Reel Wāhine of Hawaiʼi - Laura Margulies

How do I want to give it the most expression? How can I make it the most powerful? In the early 2000s, I was commissioned to do the opening trailers for the Sundance Film Festivals.
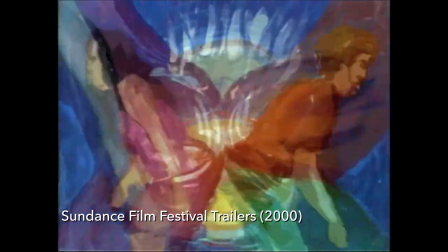(4:21)
We made three segments and they were all really different from each other. The goal of those were just to be, you know,
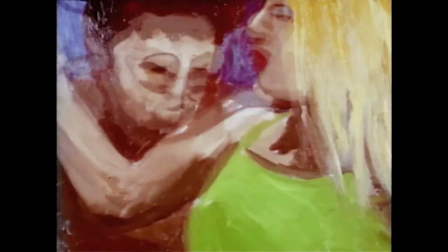(4:28)
exciting and interesting and vivid and to capture the audience's attention.
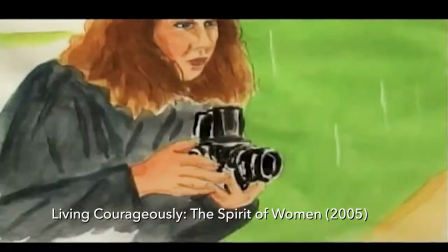(4:34)
And that was the whole point of those films. When I did some openings for a PBS special,
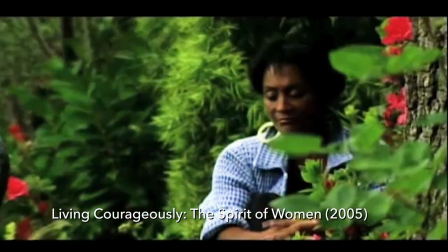(4:41)
we had to create a style that reflected the tone of the project.
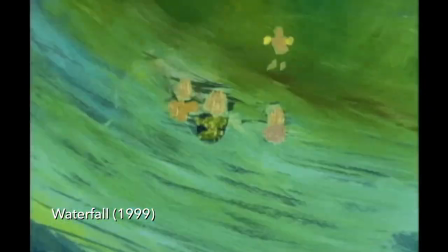(4:47)
We were commissioned to do two spots for ITVS, and they were kid spots.
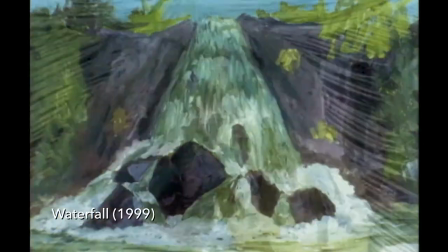(4:53)
The idea of those pieces was to illustrate the concept of Aloha.
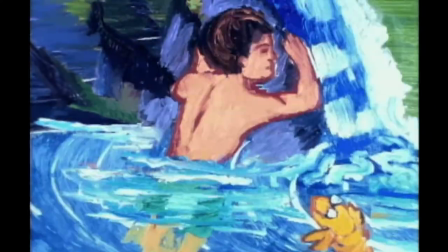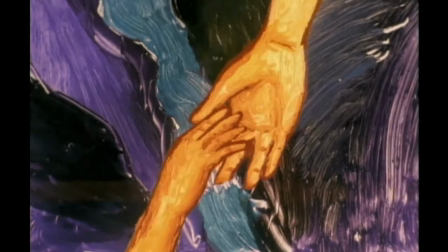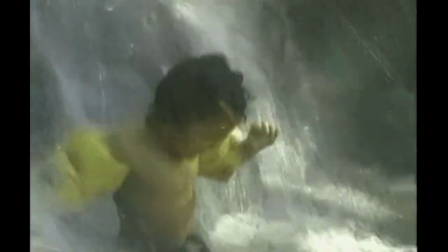I moved back to Hawaii in 2008. I grew up here and then I moved back here after having lived in New York for 20 years.
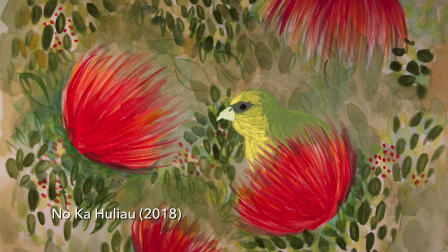(5:24)
I was really lucky to be involved in a project called the Symphony of the Hawaiian Birds. I gathered people with different styles in the community, animators,
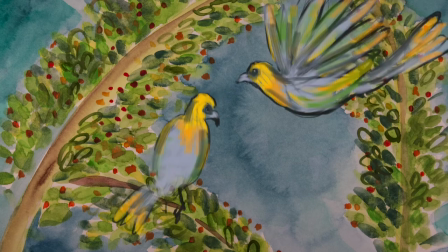(5:34)
and we made five different animated pieces designed
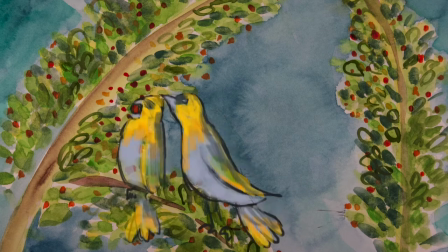(5:39)
to raise awareness to the plight of the native Hawaiian birds.
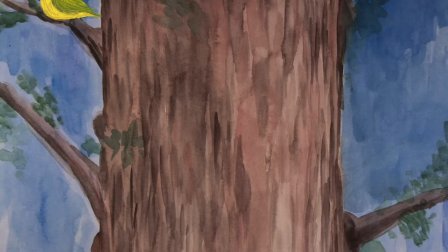(5:44)
There are only a few left and they're up in the highest peaks.
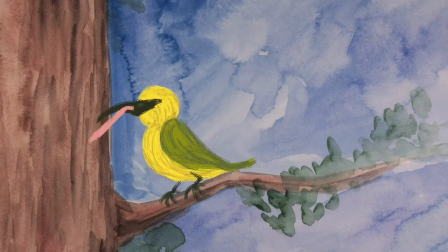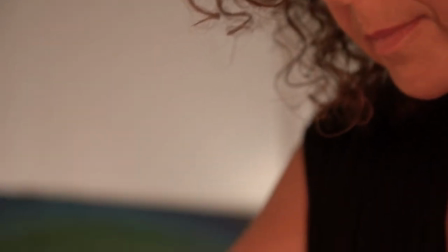(5:55)
There's an irony, a huge irony in the world of animation, which is that you're creating movement, but you're working in stasis.
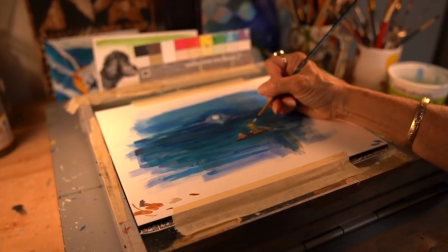(6:04)
So you're creating movement by building a chain of frames.
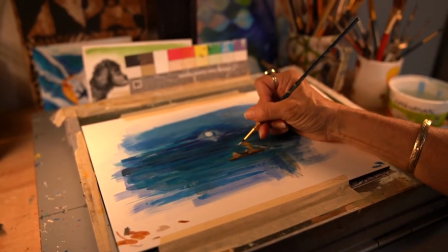(6:10)
But each of those frames is a still artwork, so you're making a still artwork.
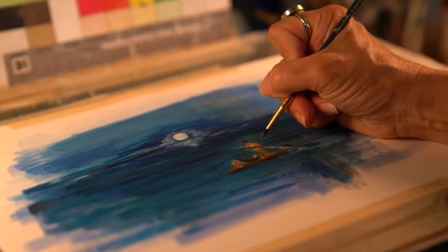(6:13)
But the irony is that you have to keep in mind the ultimate goal, which is to have it move.
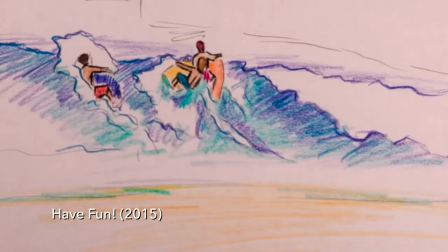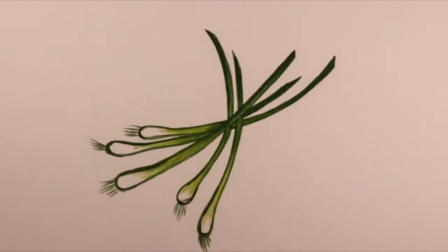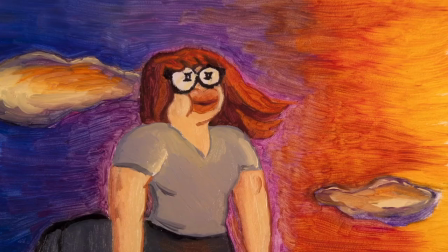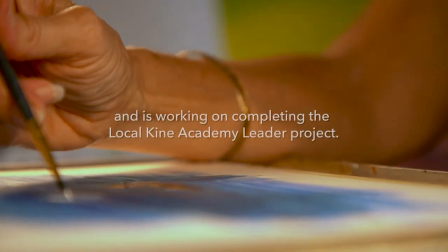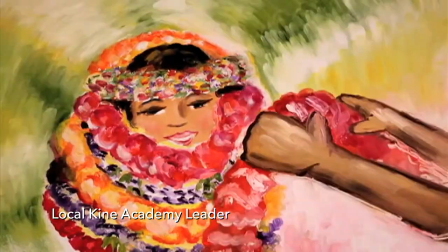(7:13)
Something that I love about animation is that I can elevate a moment. And I think that that's something that is consistent throughout my work.
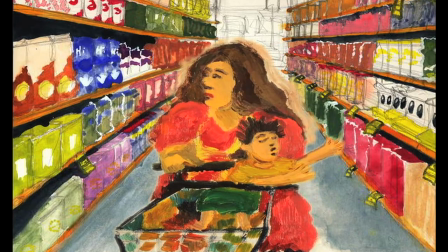(7:21)
I can take something very small and turn it into something really uplifting and beautiful and inspirational.
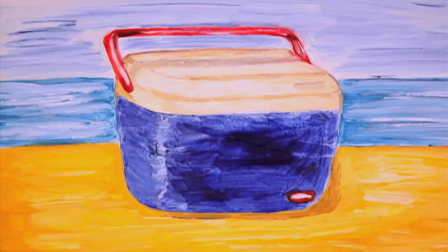(7:30)
You know how people go, oh, that's my cooler. Look, it's pretty. And it raises an ordinary object into something more meaningful.